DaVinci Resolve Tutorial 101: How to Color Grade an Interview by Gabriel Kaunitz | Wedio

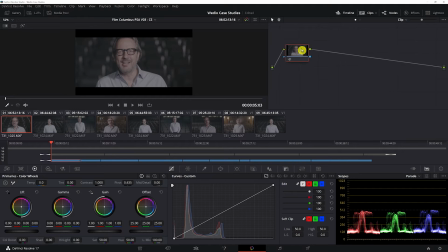So we talked about our primary correction. So that's what this first node is going to be. I'm going to use the lift, gamma, and gain tools to bring up the highlights. And we don't want to bring this too far because his
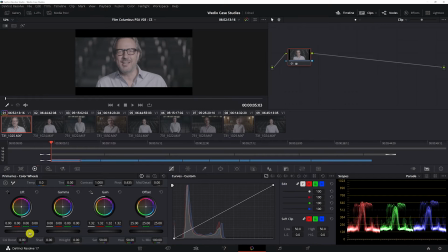skin is the brightest thing in this image, just based on the way that I lit it.
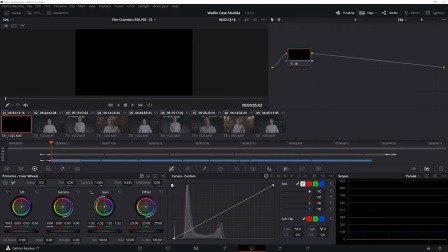Oh.
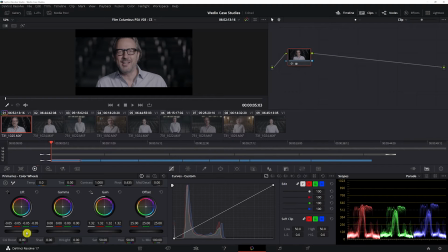And we're going to bring the darks down a little bit. We're not going to go overboard because we do want to see some of the texture of these seats. Just bring it some more. And now I'm going to add in some saturation. I'm really trying not to use my wave panel because I want you to see it on the screen.
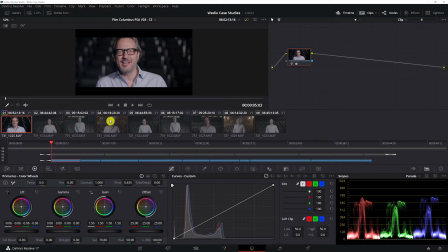So that's looking pretty good. You can also see that it's quite noisy in the shadows.
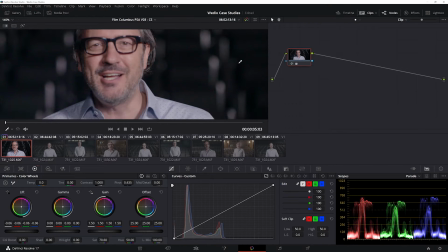I'll just zoom in here. I'm going to turn off the timeline. You're getting some noise here.
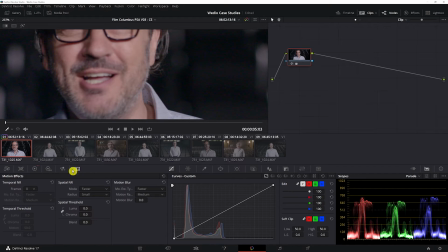So if you pay for Resolve, you can use the temporal noise reduction and just bring this up a bit until it starts to look a little better.
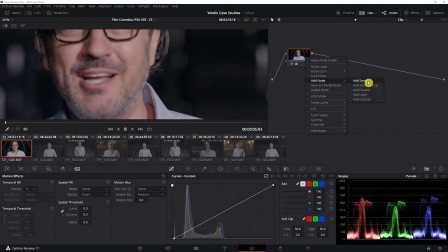Actually, I'm going to do this in a new node. Add node, add serial. These are all serial nodes. It's a good idea to put noise reduction on its own node because it can be pretty CPU intensive,
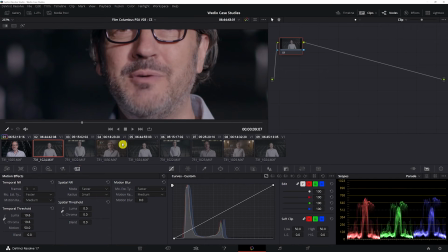so you can turn it on and off as needed. So what are some things we can do here to take this even further?
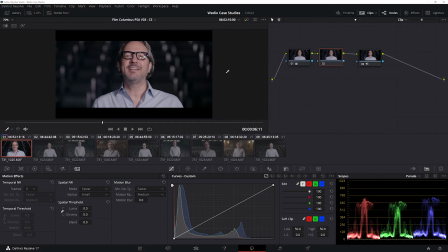I'm going to add a new node, and I'm going to use the qualifier. This is our tool for picking a specific color out and just affecting that color.
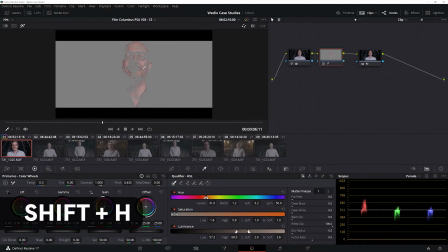Now you can press this button. I like to hit Shift H, and you can see what it is that you're selecting. And you can use some of these tools to really dial that in.
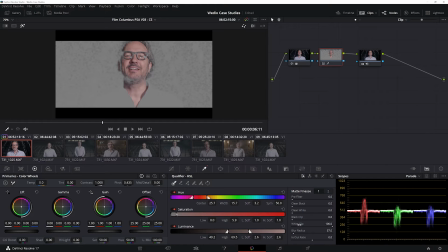If you're just downloading Resolve now, it'll probably look a little different because they just changed the qualifier tool a little bit. I had to use an older version of Resolve to get some of these older projects in.
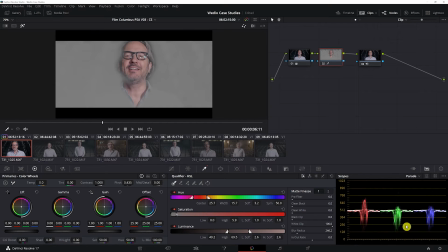Is what it is, but it's mostly the same, but that's just something to keep in mind. So I like to really crank the blur, and I don't see denoise here, which is on a newer version of Resolve, but that's a good tool as well, and you just want to play it through.
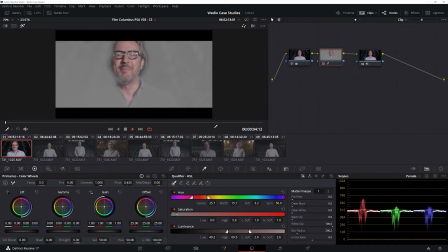You can see a lot of this noise happening, and that's not good. So I'm just going to keep blurring it. I'm going to clean black a little bit, which is just affecting what's gray and kind of cleaning that up. And that's looking a bit better. I think we can actually even get away with that.
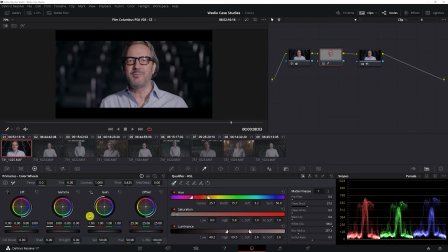So I'm going to turn this off and I'm just going to bring down the gamma in the skin tones, which really gives it a lot of depth. It makes it feel more contrasty when it's not necessarily more contrasty.
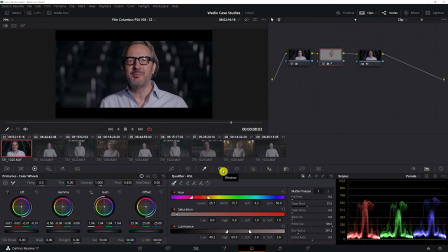And that's starting to feel pretty good. If my key wasn't very good, I can also add a power window that really just only affects what's in this circle or everything outside of the circle, depending on what you select here.
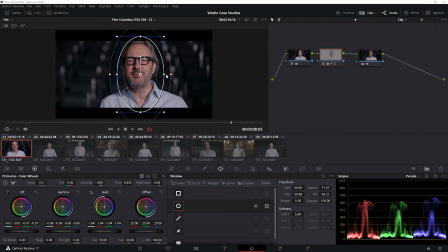So I'm going to make it a bit softer. And then I'm going to use my tracking tool, my tracker, to track this throughout the scene. Very powerful tool. There are ways to track frame by frame that
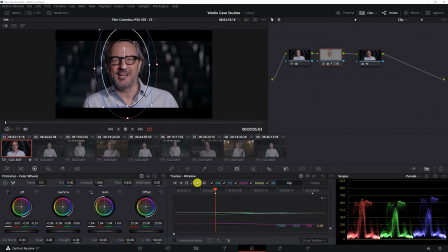I'm going to show you right now because it's not wanting to track past this point.